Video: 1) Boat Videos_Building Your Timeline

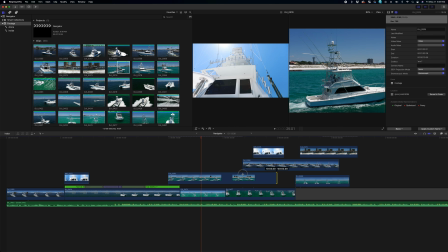16:36 There was some dolphins. So the fishermen hate the dolphins because they're smart enough to hang around the fishing boats,
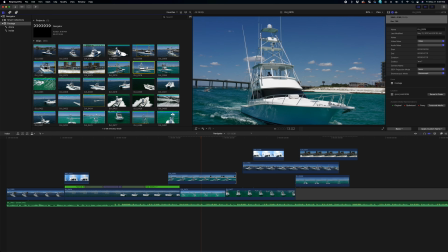16:44 and if you guys go out and you're now fishing, you get a fish on the line, they will just eat it right off the line
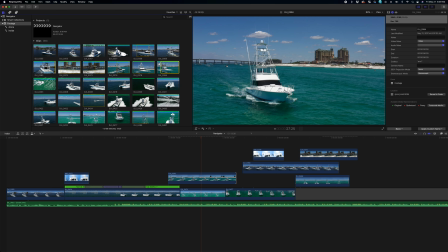16:52 and no fish for you. So while in the video it probably looks awesome that there is dolphins, and by all means use them, for an actual fisherman, they fucking hate dolphins.
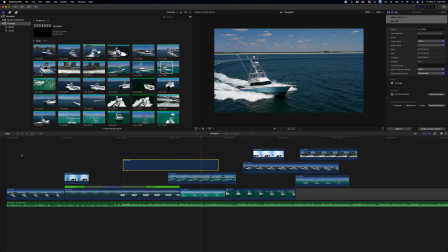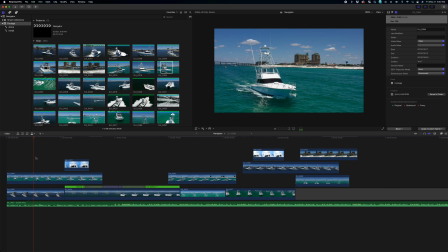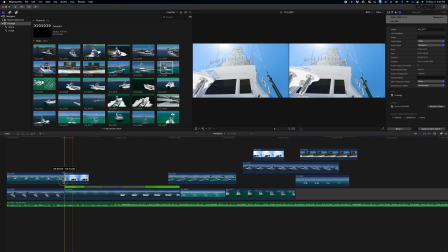17:15 Yeah, I'm gonna use this clip just because it's got better color. It's kind of got more of a pop.
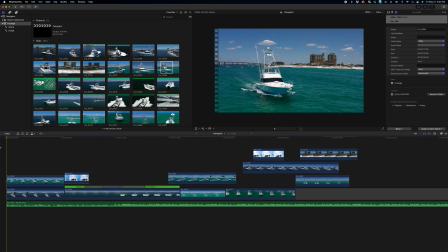17:21 Like I really tried to make, like, they're only gonna watch the first 10 seconds of a video. Like really just, since this is kind of a very stagnant clip, it's all moving and all that, but we'll put the text and everything right here in this little square of what it is,
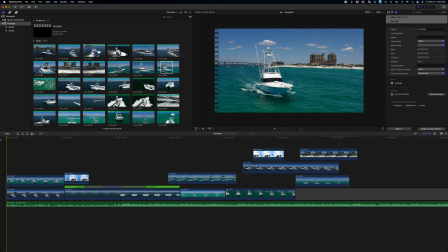17:37 the basic information, whatnot. So hopefully that will cause a little bit of eye attention. And then from there, we're just gonna do this quick little clip, kind of unique
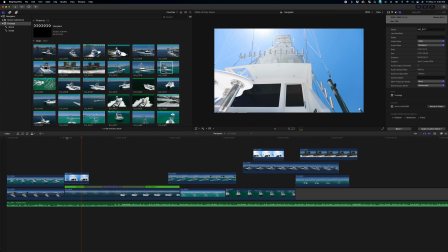17:50 perspective clip, and then we're gonna go into some kind of wowie clip as far as an effect.
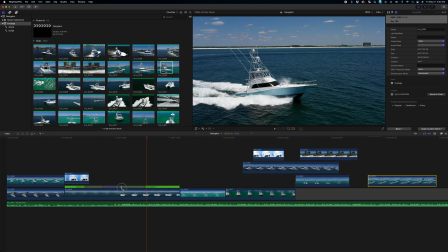17:57 All right, it's still kind of, I don't know, it's just not there. I don't see what it is, but I'm gonna keep moving forward and then come back to it.
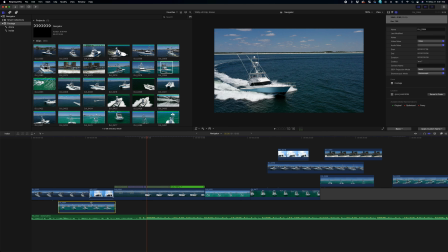18:04 So we're gonna do that, bring him in, and we're gonna get rid of this guy.
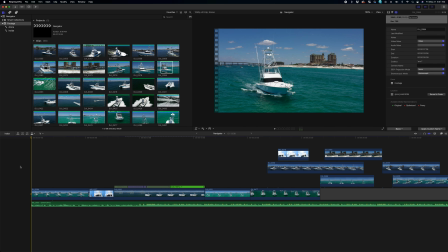18:11 If you know a better way, let me know, but guess what? That's how I do it. Okay, and sure hit up right there, so we want to hit it right there on this guy, so zoop.
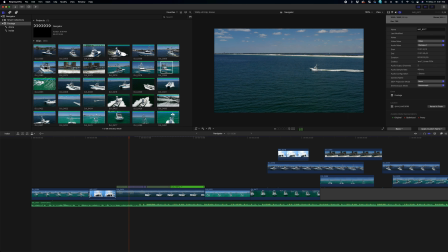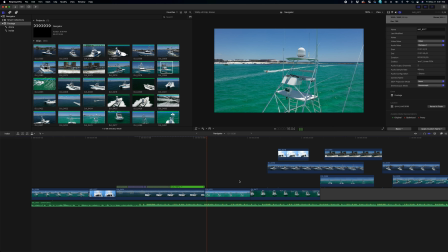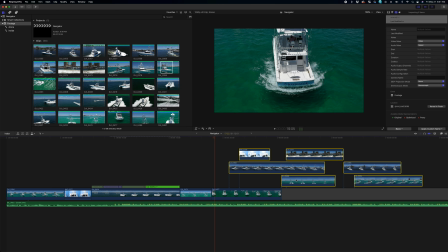18:43 Okay, so we're kind of getting now into the boat. So we just did our little introduction here, yay.
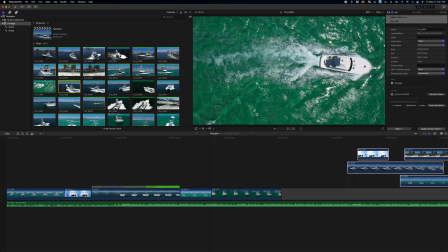18:54 So a lot of the times with these boat videos, there's the
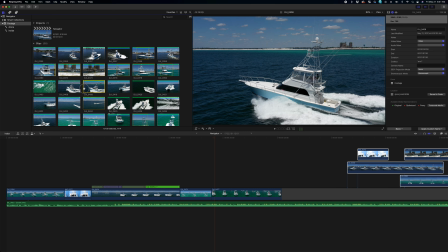18:58 drone's awesome and it's really fun to be flying all this, but at the end of the day, there's only so many clips I can really get. So I try to get as many different clips as possible, but it starts feeling like the same thing very quickly.
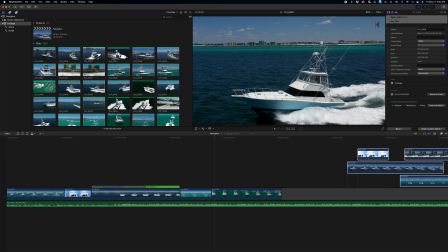19:11 So, you know, don't overuse the same shots even if they look the same.
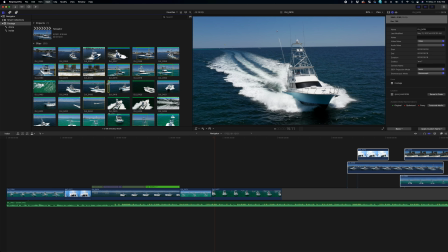19:16 So I'm just trying to see, like, because we just did this like swoosh around.
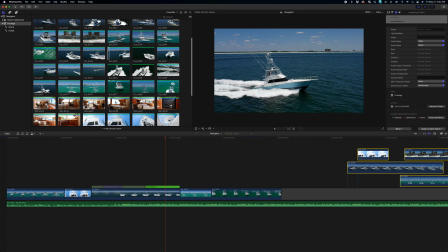19:22 So now I want to show maybe 2-3 like features of some sort, and then from there go into the salon.
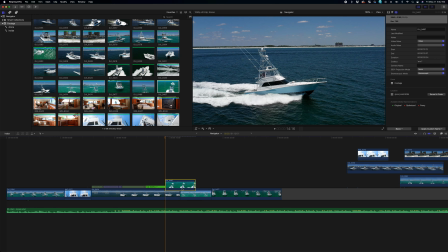19:30 So for something like this, let's kind of, you know, again, different perspective shot.
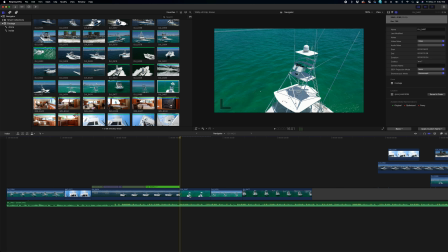19:40 Ideally, I would love to get a little bit higher. And then, you know, feel free on this 4K footage to punch in to showcase something, to really make it framed up, make me look like a better drone pilot.
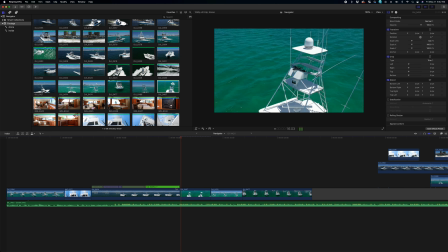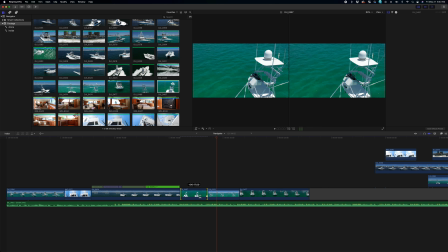20:01 And then another thing, I'm just like a super like shake freak. Like I really don't like seeing little wobbles.
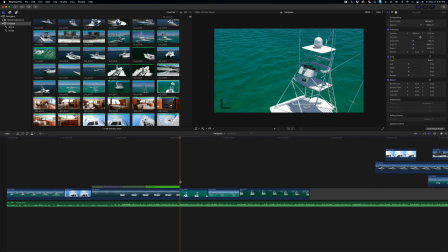20:10 So like that little intro there, you see that up and down, up, down.
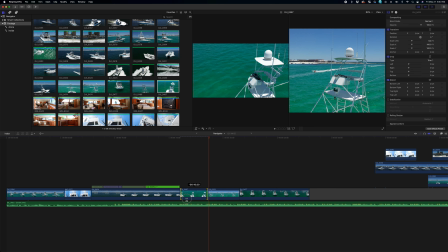20:15 And then that hit to the side, it pushes left, it jars left a little bit, left.
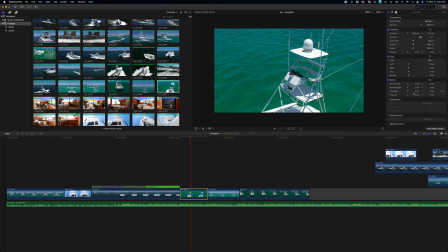20:22 So that'll work, but you know, anything like that, just, you know, I don't know how strong your computer is, but I stabilize probably 30, 40, 50% of my clips, and we'll even toy with it a little bit.
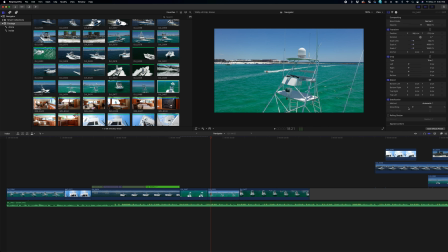20:35 I don't really recommend toying with the stabilization too much while you're trying to do your timeline.
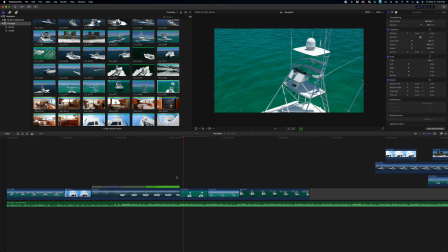20:40 It's just kind of going left brain, right brain, but just wanted to throw that out there as we're knocking all that out.
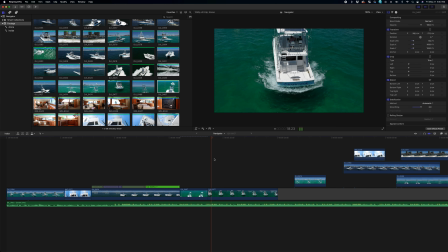So this doesn't look that impressive. If you don't know fishing at all, I didn't until I started doing a bunch of these videos, and then I started just picking up stuff.
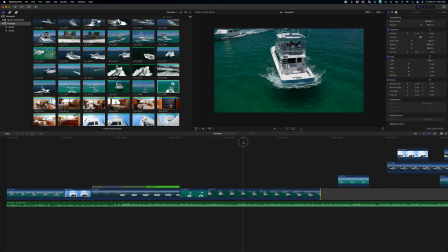21:07 This is called backing down. They're actually going in reverse, so they're backing up, but they call it backing down. And the whole technique of it is, you know, you're out there and a big fish is on the hook.
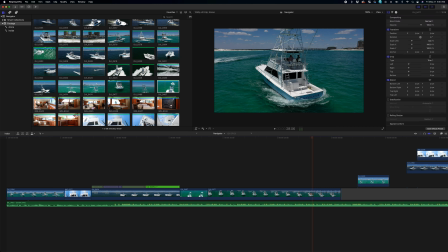21:17 You are fighting some kind of sailfish, something pretty freaking big, and it's going to take you a couple hours to get in. Well, if you really start pulling and pushing, that line's going to break regardless, 100-pound, 200-pound test. So what the captain will do to help let the fish get tired
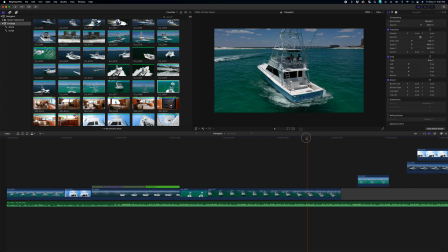21:36 without breaking the line is it'll actually back in reverse and try to kind of keep up with the fish a little bit.
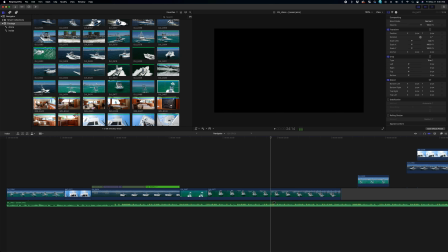21:42 So it's called backing down. On these big boys that are fisherman boats, we'll show a clip of that just to kind of have that.
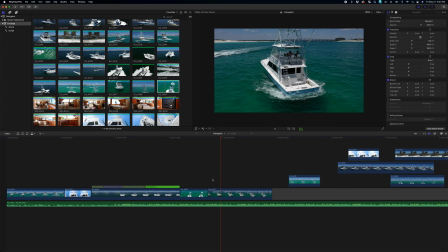21:50 It's just kind of a useful thing. Based on the boat and the build of everything, how fast can you go backwards before you start flooding the back deck here? It's kind of the ratio they're looking for. So for something like this, we're just showing that it's going in reverse.
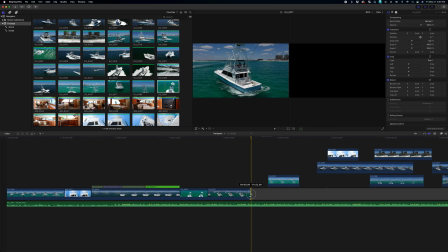22:08 It's not a wowie clip, but for the fishermen, that's something they want to see and do.
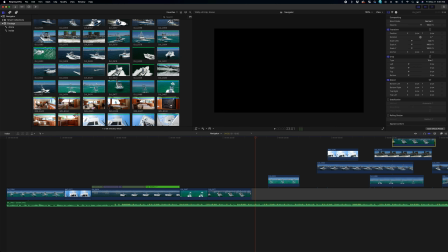22:13 I'll probably show that more in the back end because it's not that desirable, but I will probably...
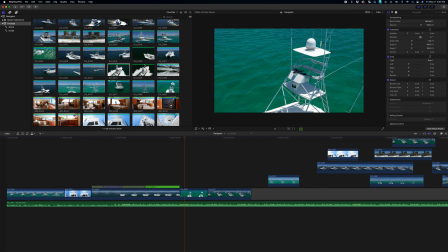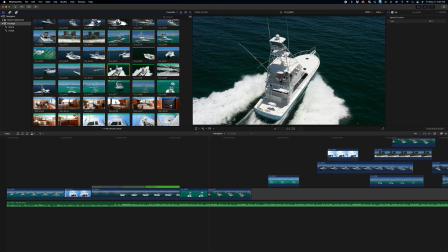22:29 I'm going to pick one of these guys because it just kind of really shows off the whole boat in one.
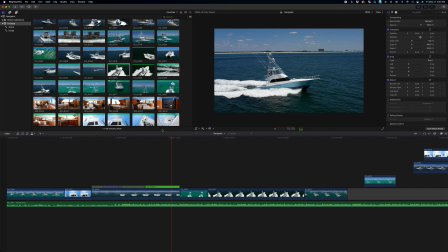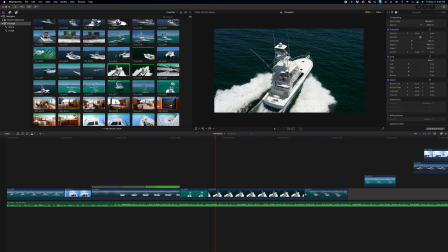22:41 Alright, so that's too much slow motion back to back.
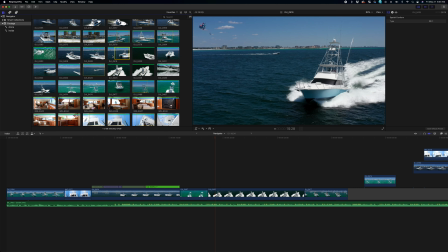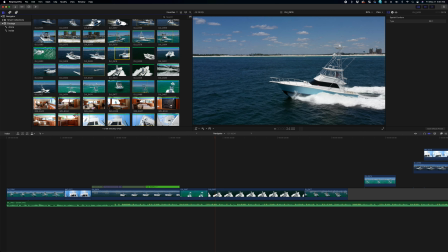22:49 Yeah, we're going to use that clip there.
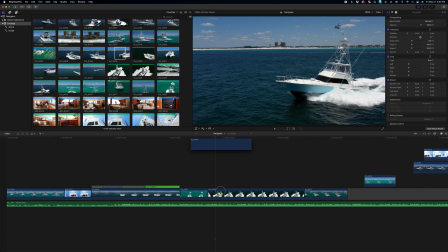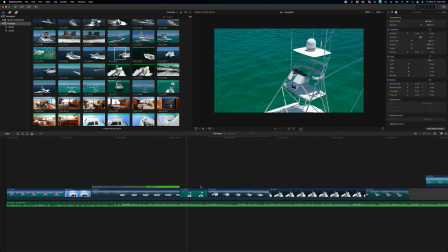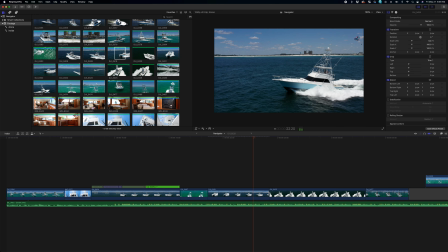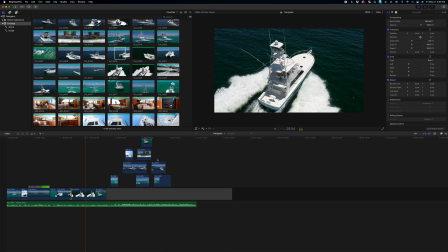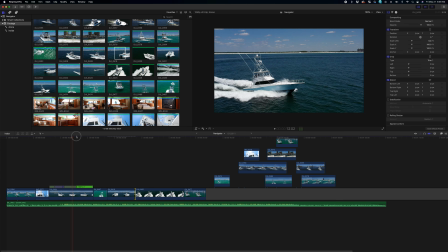23:17 Okay, so
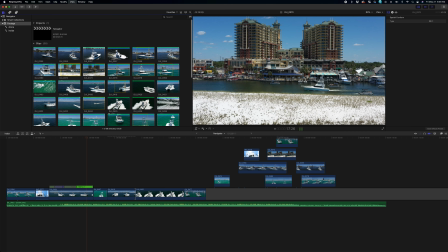not that settings matter a lot in these kind of videos,
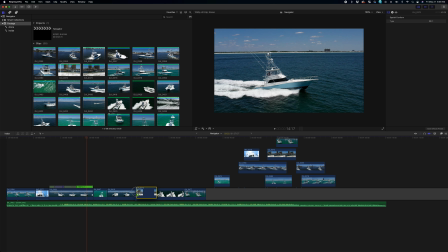23:30 but I wouldn't want to really see us go from like us leaving that location and now we're out here in the deeper kind of open water,
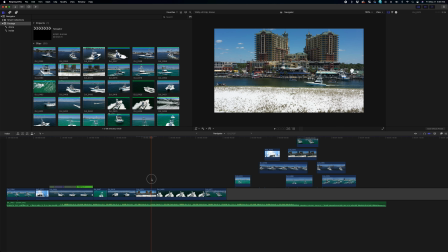23:43 and then to see it come back like that kind of just throws me off.
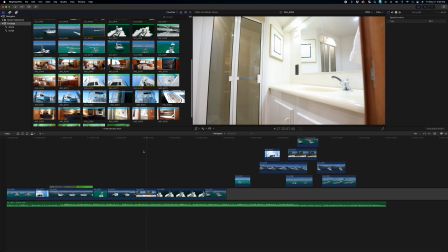23:47 But if we go through the salon of everything and now we're on the back end and we got like that 20 seconds of just,
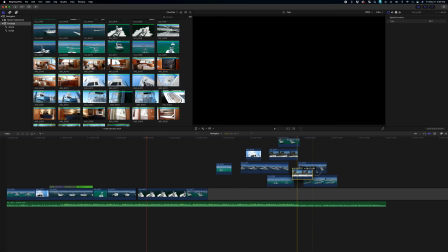23:54 you know, it all kind of come into a closer, I would have no problem seeing it then, even though it's going out.
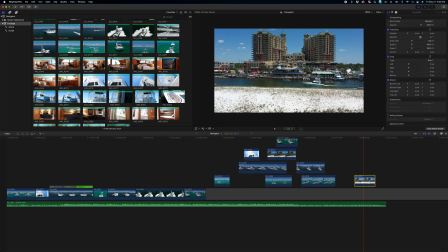24:01 Once we get out of the salon,
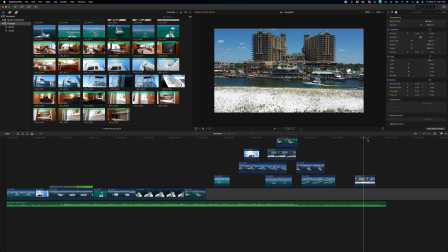24:03 everything kind of becomes fair game again as far as what settings and whatnot on this back end montage kind of collection.
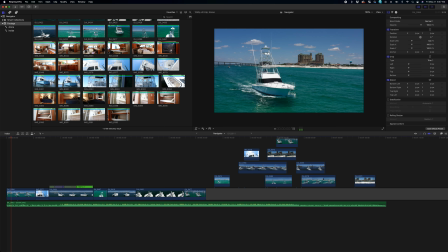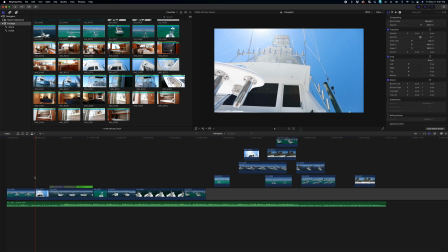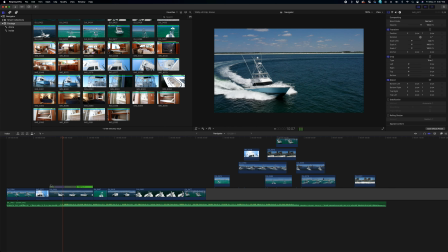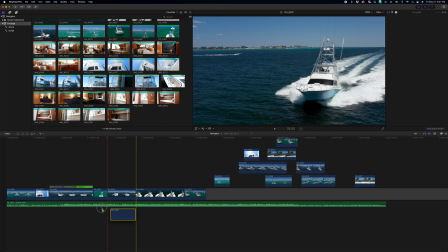24:32 I'm actually going to go back and I
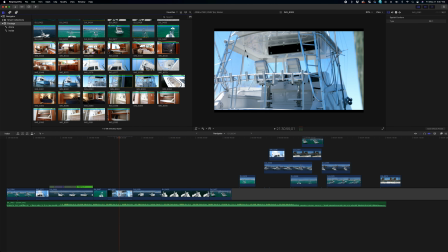24:40 like this guy better.